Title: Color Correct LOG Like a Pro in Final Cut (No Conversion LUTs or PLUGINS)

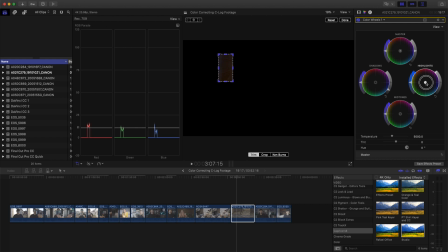So I want to add some blue into the shadows. Not too much, because I know it's supposed to be a warmer shot. So when you look at it,
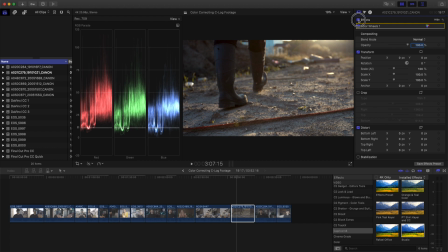so again, this is the before, this is the after. Let's do one more shot.
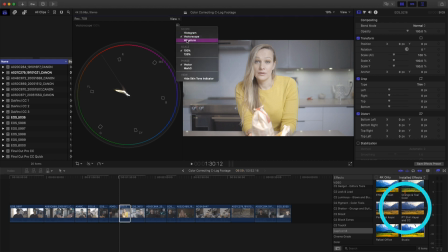Again, starting from scratch, no LUTs, no FUTs. We're gonna add some wheels.
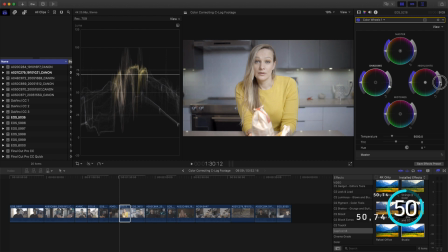Drop down the shadows. The highlights are already kind of pretty good. We're gonna add some saturation overall. Add some curves to bring back some of that contrast.
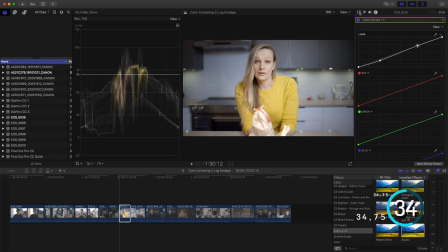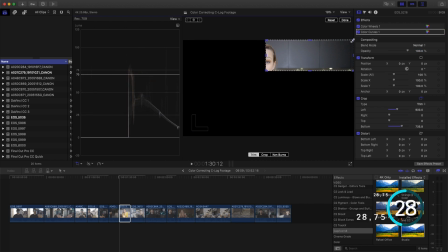Going to double check the skin tones to make sure that they're exposed properly and of the right color.
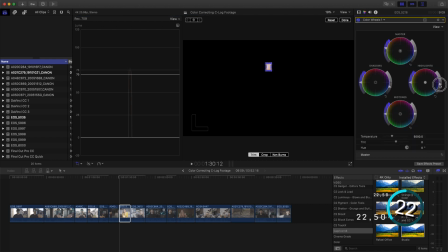So right now everything feels a bit too bright, so I can just drop that down. And then I want to check to make sure that the skin tones are the correct color, and they look like they need a little bit of red and magenta.
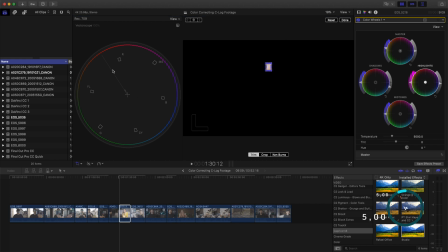Just bring it over that skin tone line indicator.
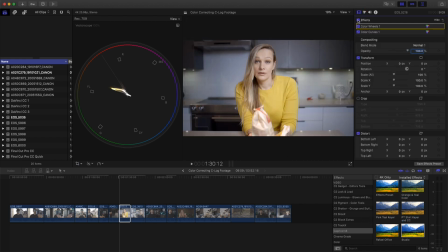So then when we pop back out, this is the before and after.
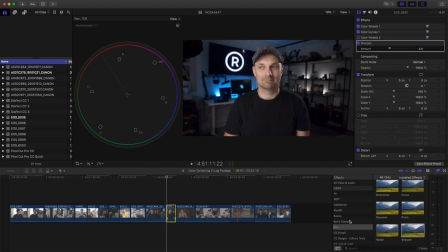And you can save these presets. So once I have a base color correction, that's when I add in sharpness. Usually leave it at the default 2.5%. This is just adding back some of the sharpness that was lost when filming in C-Log.
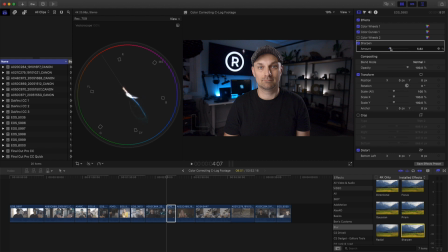But there are some shots that I feel that definitely benefit from pushing a little bit more, or some that don't need it at all. Especially if you want to keep any blemishes or skin issues off, this is where you don't want sharpness in. But there are some cases where you do want to make it a little bit punchier.
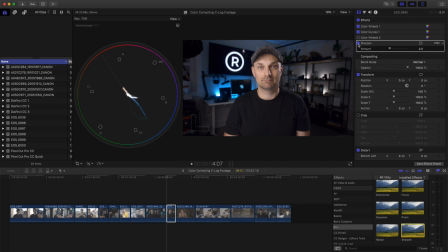But I tend to leave it at the default 2.5, which is what the camera would have done naturally unless you bring it down. That's why I bring down the sharpness. But it allows me for those situations where I want to get rid of it completely and soften the image or boost it up. I have that control. I like that. And especially if I built it into the preset, I can just quickly then turn it off.
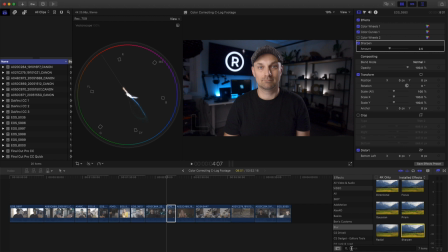The other thing that I do add for a lot of my other shots is a vignette. I drop it in. make sure that it is focused in around where I want the audience to look. So with it off, with it on, and you just want to make sure that it's not too dark.
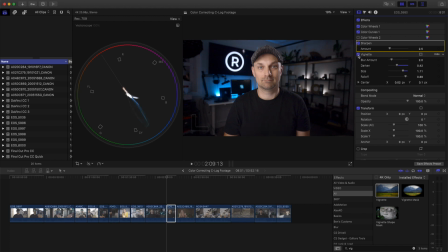Everything is about subtlety with color grading and color correction. And the vignette definitely helps get rid of some of the extra noise that builds up in the darkness in EOS R shots. But it helps draw the attention. All these lines are leading here.
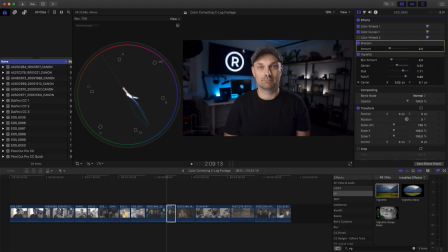The focus, the brightest thing in the image is my face or the R, which is all in around here. This is where I want the audience to be looking. So before C-Log and then the final grade. So let me know what you guys think of this process. It is simple.
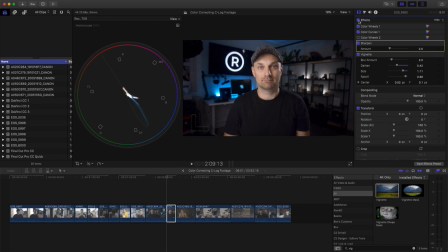You don't need LUTs. You don't need expensive plugins. You don't even need the color chart that I'm using. I recommend it. I think it's great. And there's a lot of coloring tools that work really well, but you don't need them. If you have any of these editing software, you're going to be able to achieve really good looks with all the footage that you have.
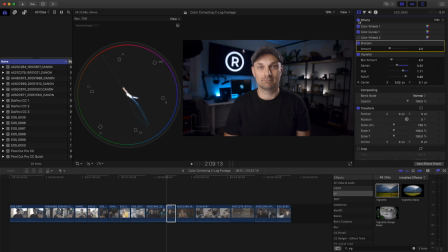Knowing how to correct when a LUT fails, you'll be able to correct your images properly.
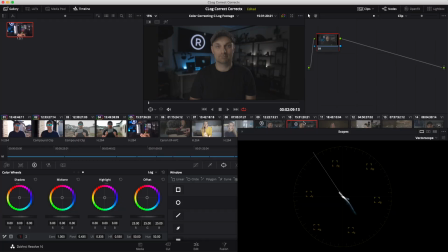If you have a computer, all you need is DaVinci Resolve, which is the industry standard and probably one of the most powerful tools out there to use, and it is free.
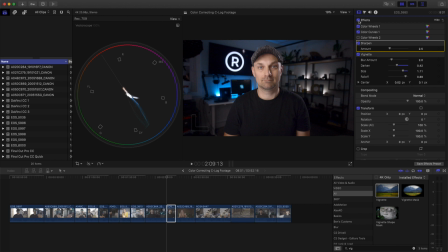I personally like using Final Cut Pro. I bought it in 2011, have only paid once for it, and it has gotten better over time. I find that it is the quickest tool from in to out with any personal project that I have. So again, before and after.